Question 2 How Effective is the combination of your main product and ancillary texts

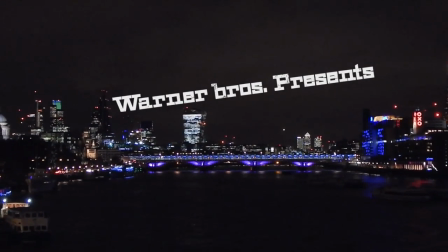0:01 How did your short film appeal to the audience through its use of narrative, camera, mise-en-scène and sound?
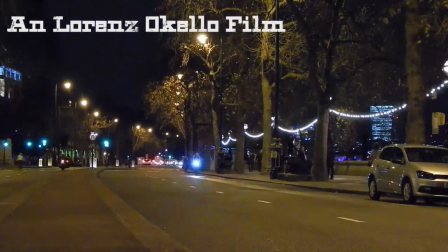0:06 My target audience was really teenagers, so with my sound and music choices,
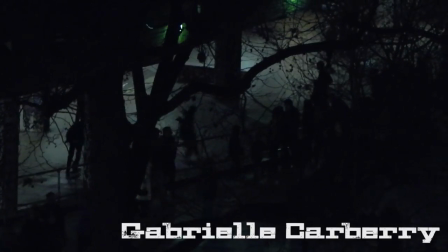0:10 I thought to use loads of different elements of a mix of electronica, hip hop,
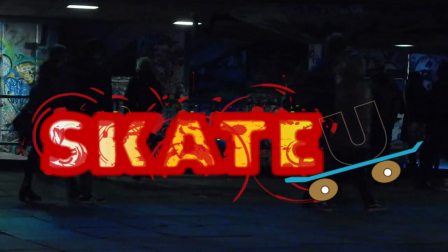0:16 pop rock, and etc.,
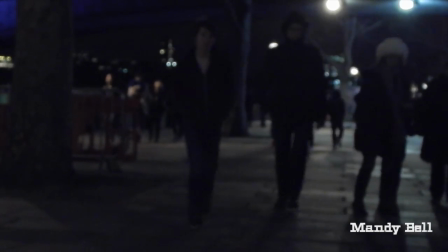0:18 which will apply to many segments of my market and will appeal to loads more teenagers and a wider range of teenagers.
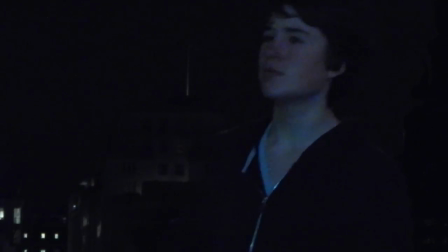0:26 In editing, I try to put some comedic effect in it.
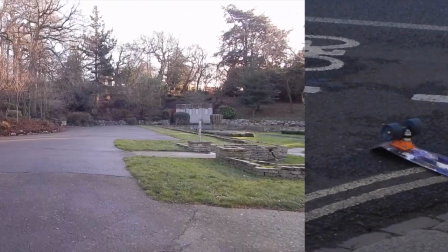0:30 So in the scene where Dylan is riding in M4s,
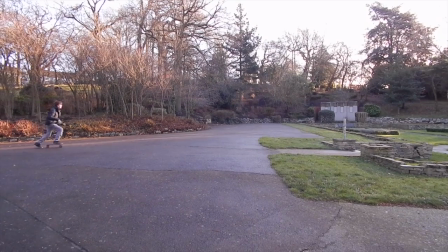0:35 I sped that up so the 4 is more dramatic and it can look more, yeah.
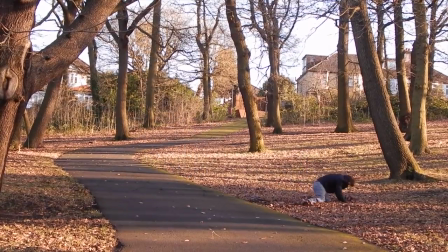0:42 And the camera work, the shot of Gabby on the bench and the
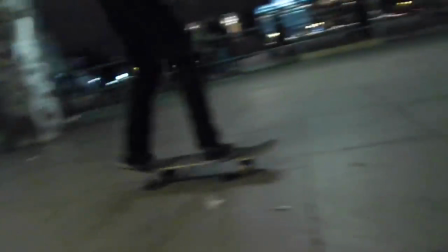0:48 steady cam with the undercroft is a really interesting shot, and it
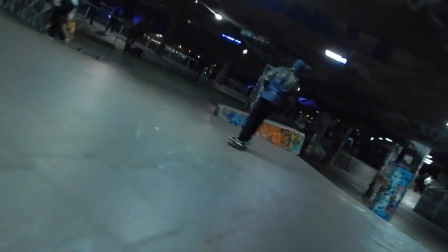0:55 keeps the audience captivated by the dynamic shots and scenes. How do your print products appeal to your audience through consistent use of fonts, language, photography, layout and colour?
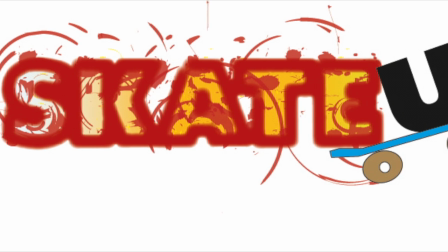1:06 I think my logo, because I use it on every single one of my products,
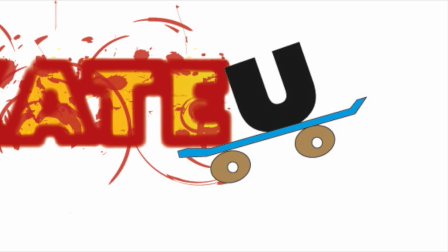1:11 and I think to keep that consistent brand going through all of my products is making the
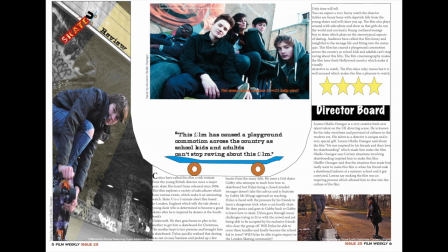1:17 audience familiar with my brand and linking that logo with my brand.
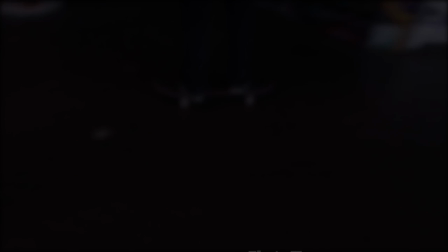1:22 Also, I've tried to use some of the same fonts. So the fonts on my credits,
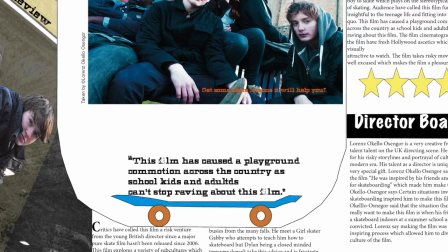1:27 I've used them on my magazine spread as well, on some of the captions and some of the
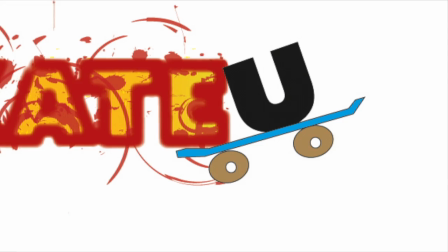1:35 headline fonts and etc. Also the skateboard on the logo, I've used that a few times on the magazine spread set.
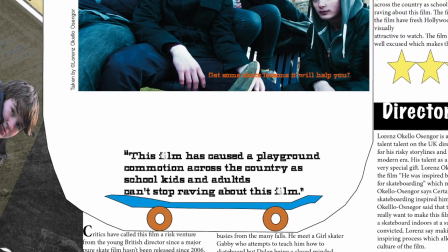1:44 So to just get consistency with them and the emphasis of the theme.
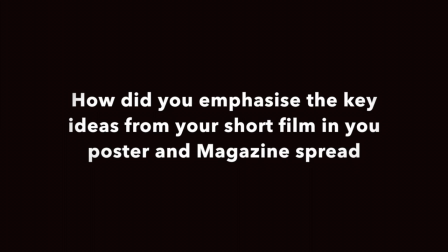1:50 How did you emphasise the key ideas from your short film in your poster and magazine spread?
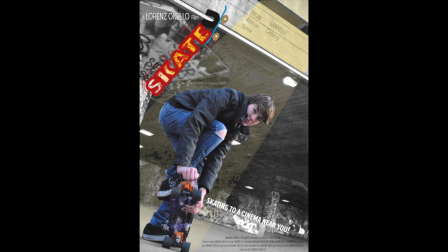1:55 I think I emphasised the themes of Dylan wanting to become a skateboarder, he's been chosen. I brought that theme in during my poster when I put the spotlight over the protagonist.
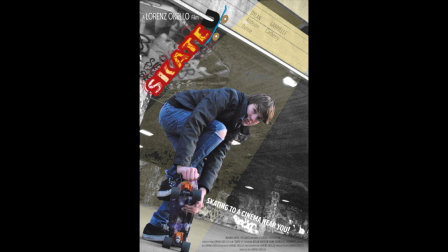2:12 Also the scenery, I kind of connected the scenery in my poster and used a location I used in my actual filming, which is the South Bank Undercroft as well.
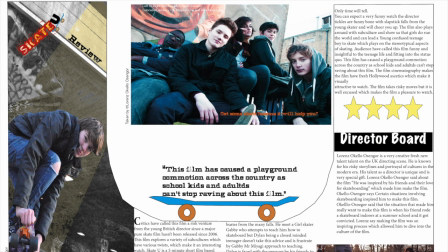2:24 And also the half pipe template on my magazine spread that I designed,
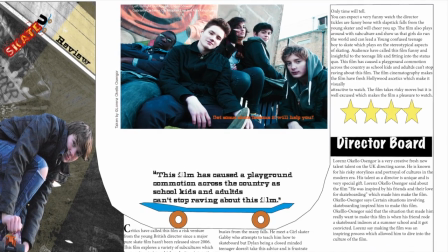2:30 I made sure that kind of linked to the whole skating theme.
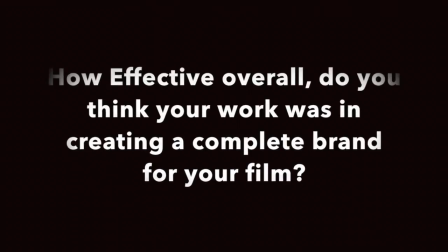2:35 How effective overall do you think your work was in creating a complete brand or campaign for your film?
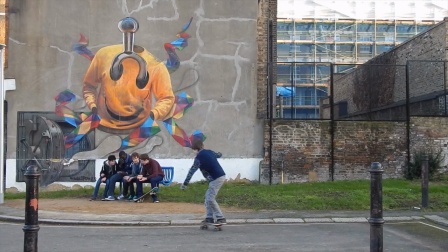2:41 I think overall, I've created a really effective brand that I've used very distinctive,
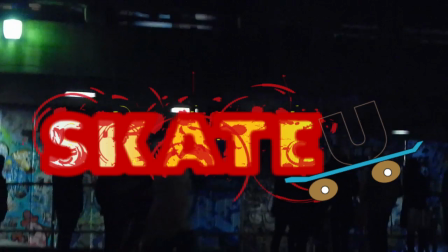2:50 unique logo, which has gone through the stream through all of my products and
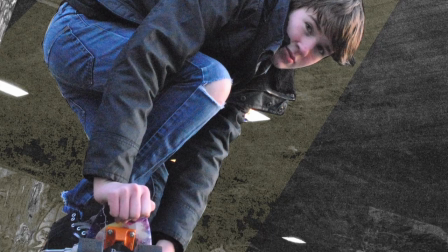2:56 literally has made my products unique and kept the overlying skating theme,
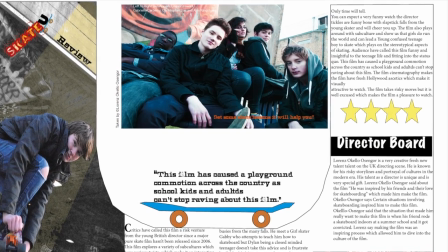3:02 which will make people familiar with the brand